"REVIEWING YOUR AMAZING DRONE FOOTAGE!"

Anyway, let's crack on with the next clip.
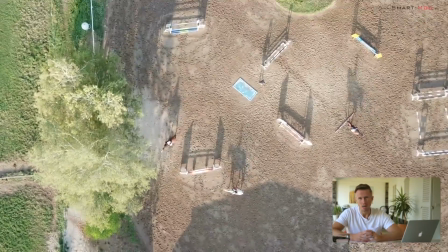What I like about this clip by Smart Mod is it's a commercial activity here,
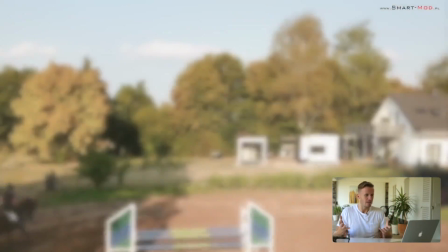promoting these kind of modular caravan-y type extension outbuildings for this company.
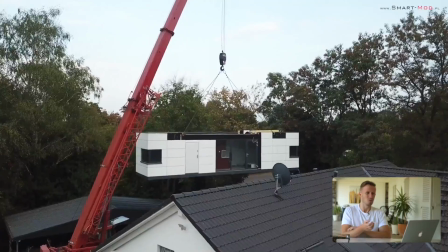And we're not relying on the French Alps as your backdrop, or Glencoe as we have the luxury of filming in from time to time.
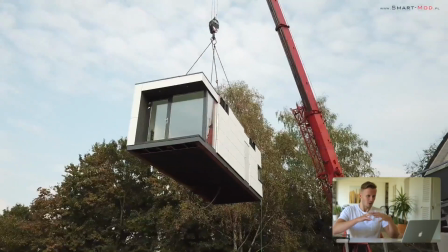So this is not about the beauty of the landscape, this is about using the drone to help tell the story of the construction of these items or the installation,
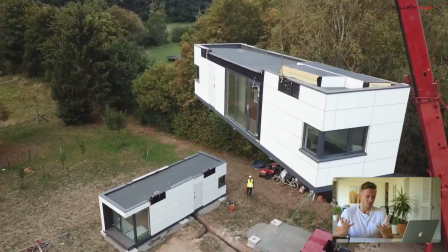and presumably to get customers interested in buying these things.
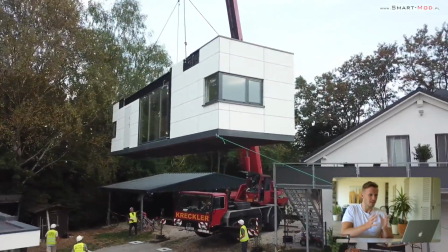We've got tons of cool camera movement here, loads of angles. We're not just flying up high and pointing straight down.
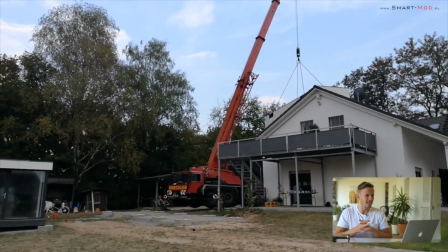There's a real understanding here that just because you can fly high doesn't mean you should. We've got a time lapse here.
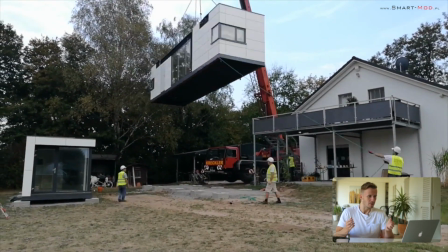I'm guessing this is done on a ground camera. Not necessarily, but we've got a variety of techniques going on here
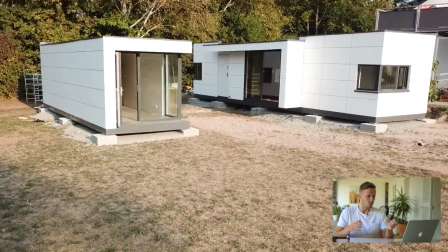with ground camera work and with drone camera work, and I just think it's really great.
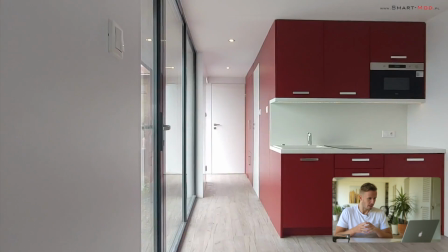In all honesty, the colours are good. Here we've got some inside shots as well, you know, showing the product.
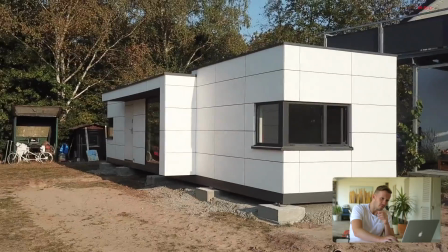So I'll pause that now because you get the idea. But it's nice to see the drone being used to add value to a commercial piece of work. And again, not just from a distance, not just from up there looking down at these tiny little Smart Mod apartments, but from down close, getting in amongst it. And I found that quite a captivating piece of work, and quite different from what I'm used to doing myself as well, because we tend to just shoot these big landscapes and all that kind of stuff. So this is nice, you know, it's good to see. Good piece of work. I'll finish up with this piece of work from Living Mexico because you'll enjoy seeing this location. It's really one of the more impressive sights that you'll see with a drone. And what I like very much, I'll start playing this.
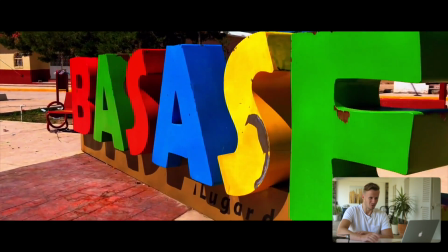What I like very much is that the creator has done their best to tell a bit of a story here.
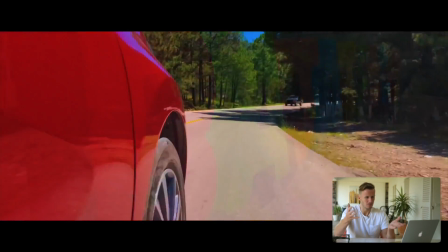We don't just beast straight in with the shot. But ultimately we're building towards some waterfalls, some spectacular waterfalls.
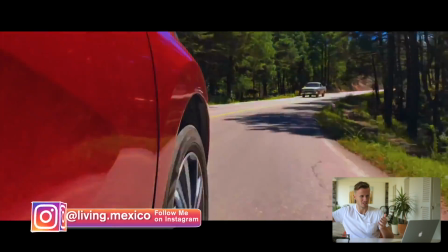So we're kind of going on a journey here with, I don't know if that's the drone hanging out the side of a window or a little GoPro stuck to the side of a car.
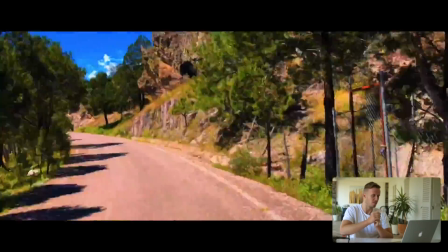We've got some time remapping here. We're speeding up the footage. I always like that. I think that's cool.
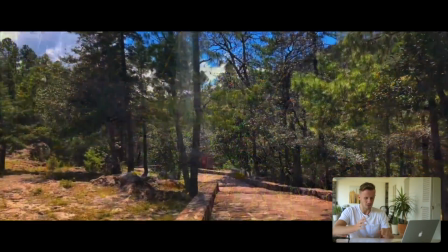Slightly funny transition in what looks like some fake slow motion here, which kind of isn't ideal if I'm honest with you,
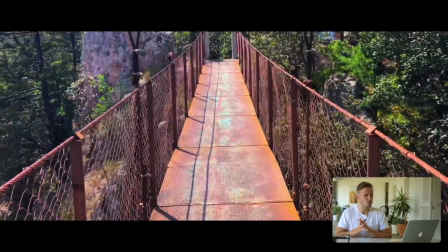but again, some more these kind of swoosh transitions, which aren't necessarily to everyone's taste,
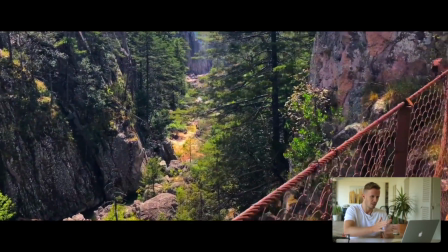but look at this kind of reveal round to the side over the edge of this pretty cool suspension bridge.
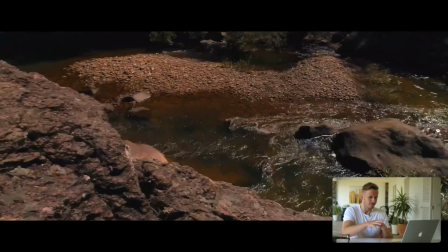And now we're starting to get a sense of the location that we find ourselves in. Now, by this point, I'm kind of eager to see where this is going.
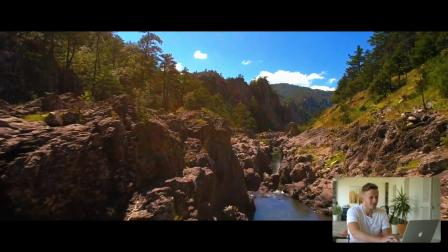So I would say, let's get into the money shot. And so what I'll do is I'll just skip forward at 57 seconds there.
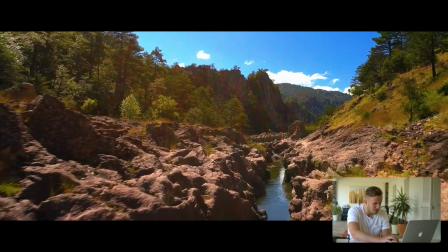I'll skip forward to where we want to really see. I want to show you this shot. About 120. We're talking about creating depth and sense of motion and parallax and all this kind of stuff.
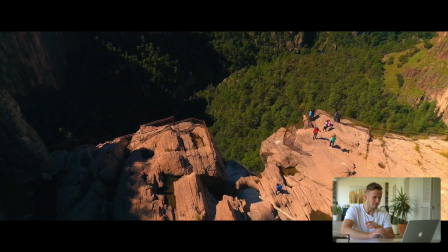Wait till you see this. Here we are flying over the edge of a waterfall. Wow.
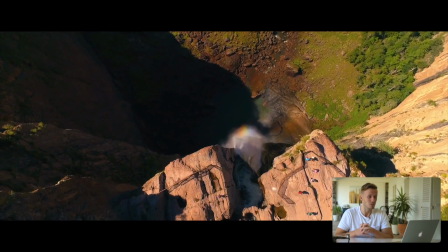And we've got a little time remapping there as well, which is pretty cool, especially if you combine that technique with the music.
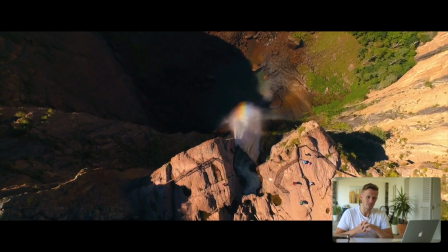That can be a nice technique, and we get this pretty dizzying view over the side of the waterfall.
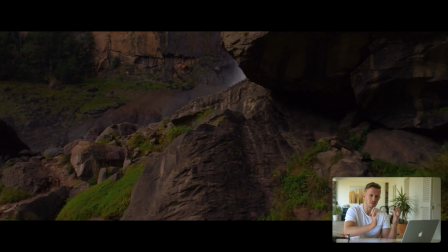A nice reveal here from the side.
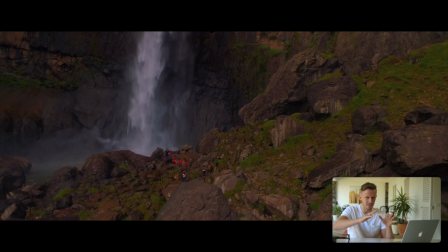That time remapping didn't really work for me there. It was a bit fast and a bit kind of all over the place, so that didn't really work.
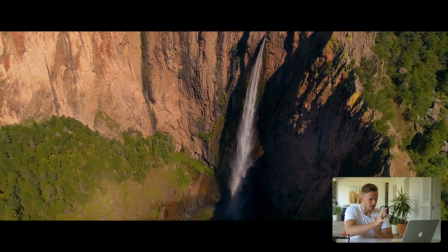Again, more of those kind of zoomy transitions, but the location is absolutely stunning here.
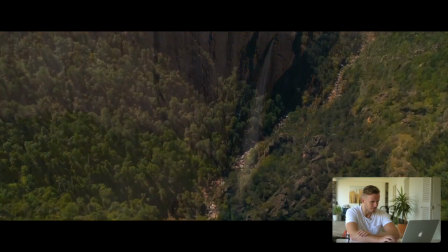Absolutely fantastic. So very nice stuff there.
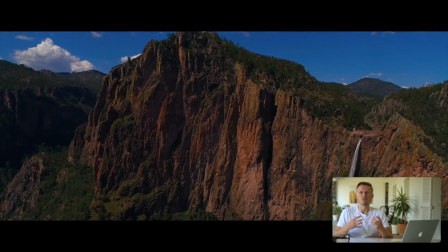I think, with a little bit more of a refined edit, in all honesty, that's a really, really good piece of work.
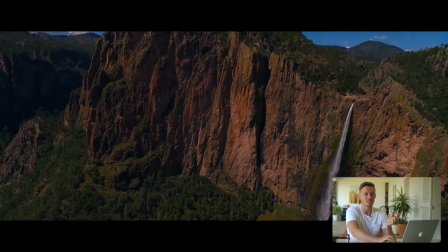I mean, this is 3 minutes 16 long, and some of these clips are quite long because you want to see them all tilting down here.
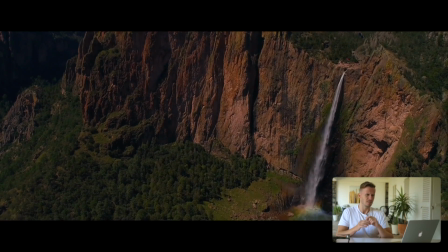We see a waterfall at the bottom of the rainbow at 2:28 there. Or see a rainbow at the bottom of the waterfall, I should say.
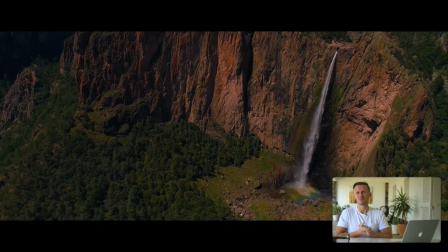Gorgeous stuff. I'd try and cut that video back to about half the length, to be honest with you, and then I think you'd have a very strong, powerful piece.
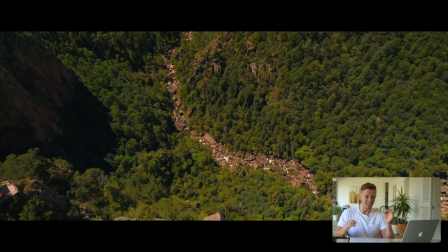But I love what's been done there with the storytelling, and technically these drone shots are very, very good.